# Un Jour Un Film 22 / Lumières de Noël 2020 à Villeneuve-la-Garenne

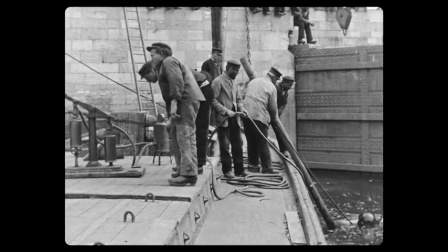73:21 Louis Lumière avait-il lu 20 milieux sous les mers de Jules Verne ? On l'ignore.
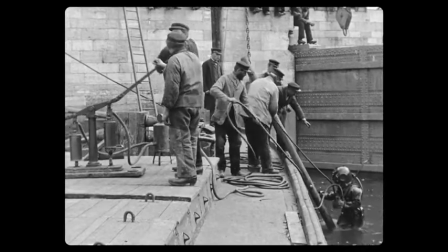73:25 Mais ce film en est presque comme une adaptation primitive, bien avant celle que Richard Fleischer réalisera en 1954.
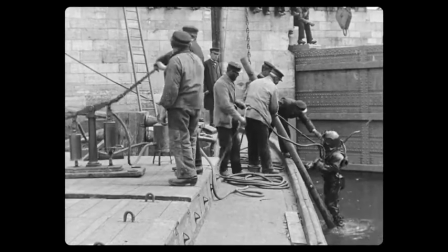73:34 Permettant d'alimenter le scaphandrier,
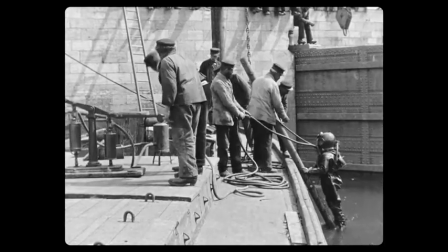73:36 on aperçoit à gauche la pompe à air manuelle qui sera l'un des éléments comiques récurrents du trésor de Rackham le Rouge d'Hergé.
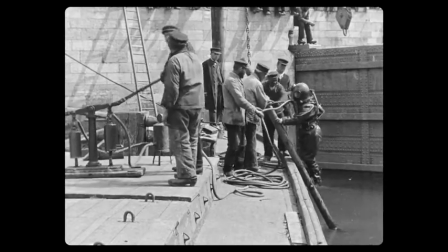73:45 Ici, elle est actionnée avec une certaine nonchalance par deux hommes qui continuent de l'activer bien après que le scaphandrier ait atteint la terre ferme.
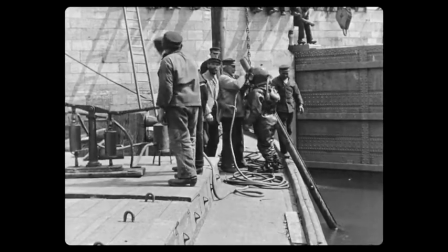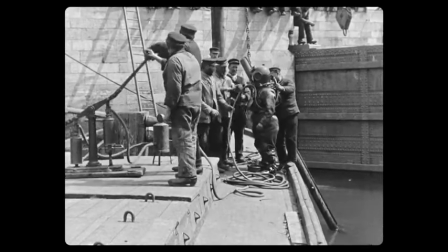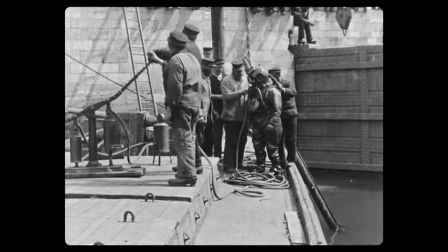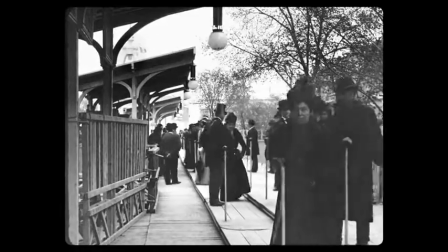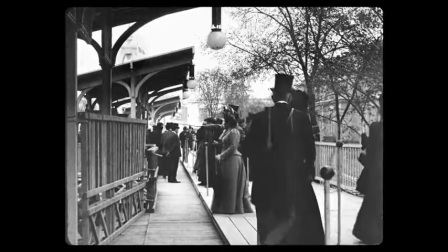74:15 Le cinéma, c'est le mouvement. Dans ce film, Lumière l'obtient par un plan fixe qui laisse bouger le sujet à l'intérieur du cadre.
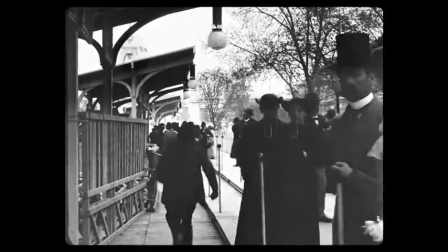74:22 La plateforme mobile, qui est en fait un trottoir roulant à deux vitesses, était l'installation la plus acclamée de l'exposition universelle de 1900 à Paris.
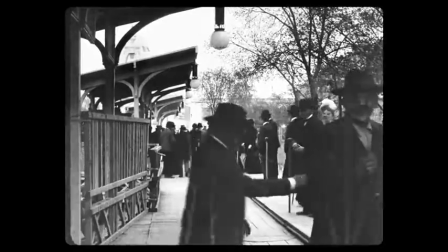74:31 Dans cette France des années folles qui croyait à l'avenir, Lumière sait capter le style, l'esprit et la beauté des temps nouveaux qui arrivent.
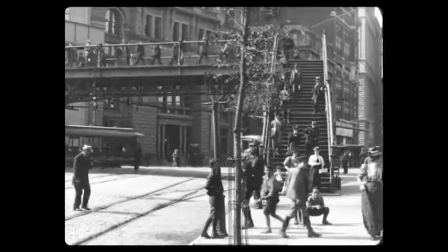74:48 Le siècle nouveau, c'est aussi celui de l'Amérique.
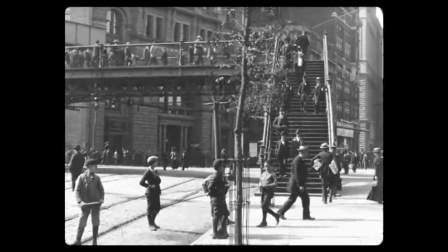74:51 À New York, le pont suspendu qui relie Manhattan à Brooklyn fut inauguré en 1883, après 14 années de construction.
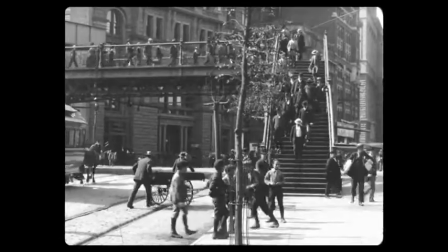75:00 Ici, l'angle de la passerelle et des escaliers crée un autre cadre dans lequel passent les tramways.
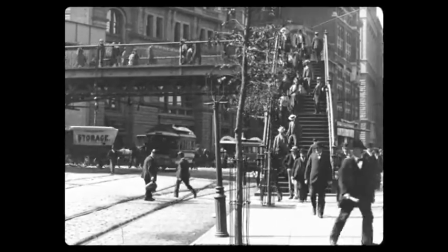75:06 Ce sont ces étonnements, ces innovations, ces grandes constructions que les opérateurs Lumière ont rapportées du monde entier pour le monde entier.
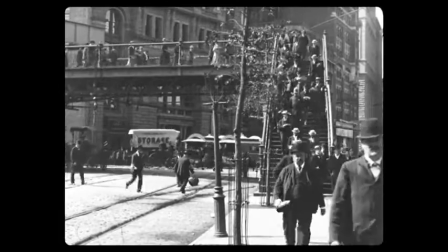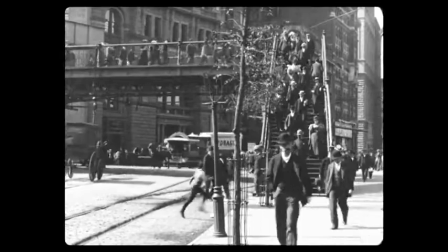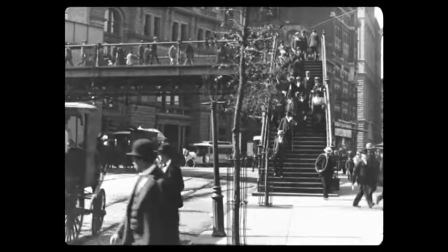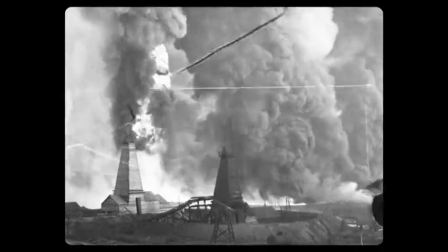75:30 On ne sait qu'admirer dans ce film sa composition plastique ou l'interrogation suscitée par son sujet.
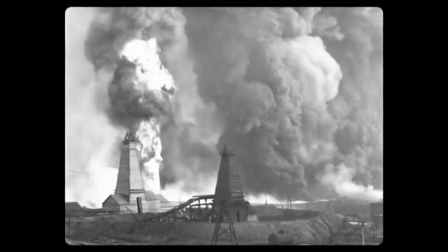75:37 En 1897, les puits de pétrole de Bakou en Azerbaïdjan prennent feu.
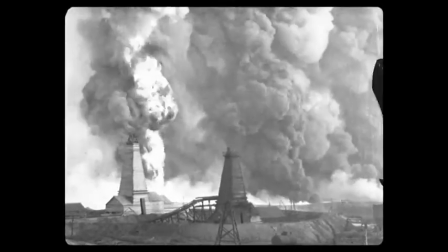75:42 Un opérateur lumière est là. Il place sa caméra loin du lieu de l'action pour qu'un plan très large en rende totalement compte.
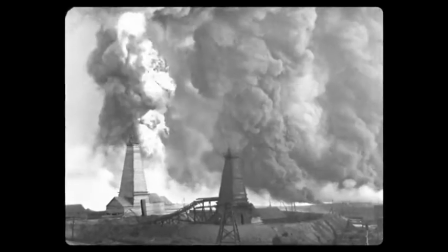75:49 Et tout en bas, tout petit, un homme marche vers la gauche.
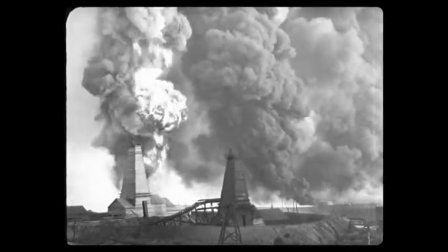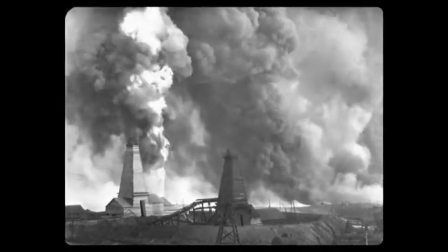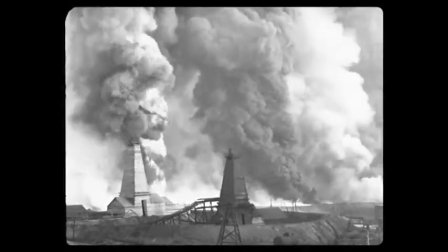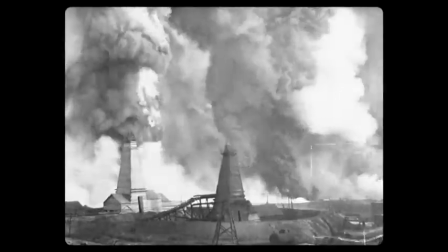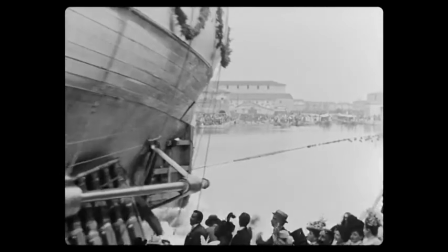76:19 La mise à l'eau du bateau, le Varese, a été tournée par Francesco Felicetti dans les chantiers navals des frères Orlando à Livourne, en Italie.
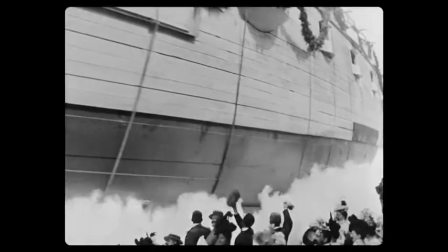76:28 La position de la caméra choisie par l'opérateur est idéale. James Cameron choisira exactement la même pour le lancement de son Titanic.
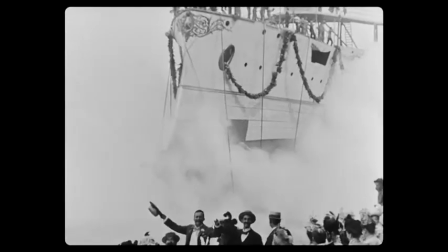76:36 Le navire envahit l'image par la gauche, dans un bruit qu'on imagine assourdissant, seulement calmé par l'écume derrière laquelle disparaît le bateau.
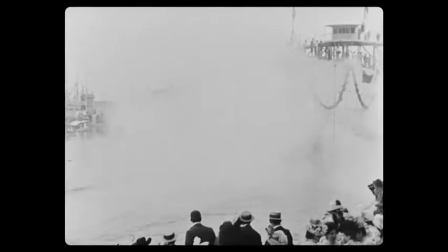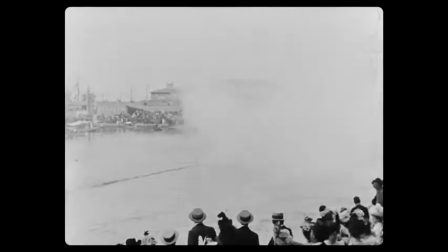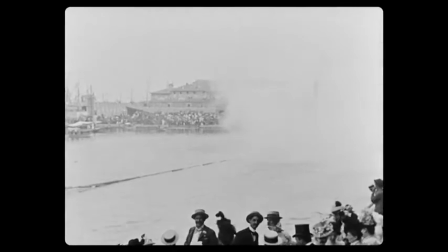76:59 «
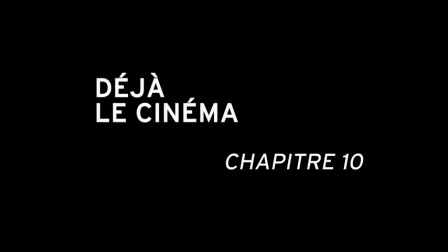77:03 Ce chapitre pourrait également s'appeler « La trace lumière », pour des films dont on pourrait imaginer aisément qu'ils ont été tournés 20 ou 30 ans plus tard.
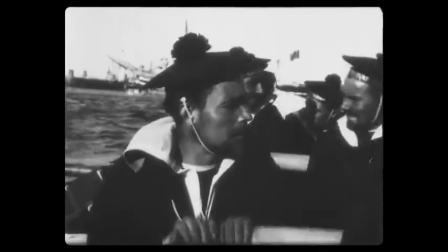77:13 Regardez, nous sommes ici chez Eisenstein et les marins de Potemkin. La caméra est posée dans une baleinière et cela donne au film une modernité,
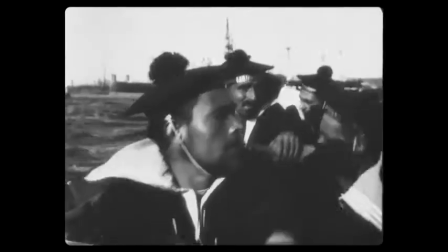77:21 une liberté et une audace qui permettent non seulement de montrer quelque chose, mais de le dramatiser.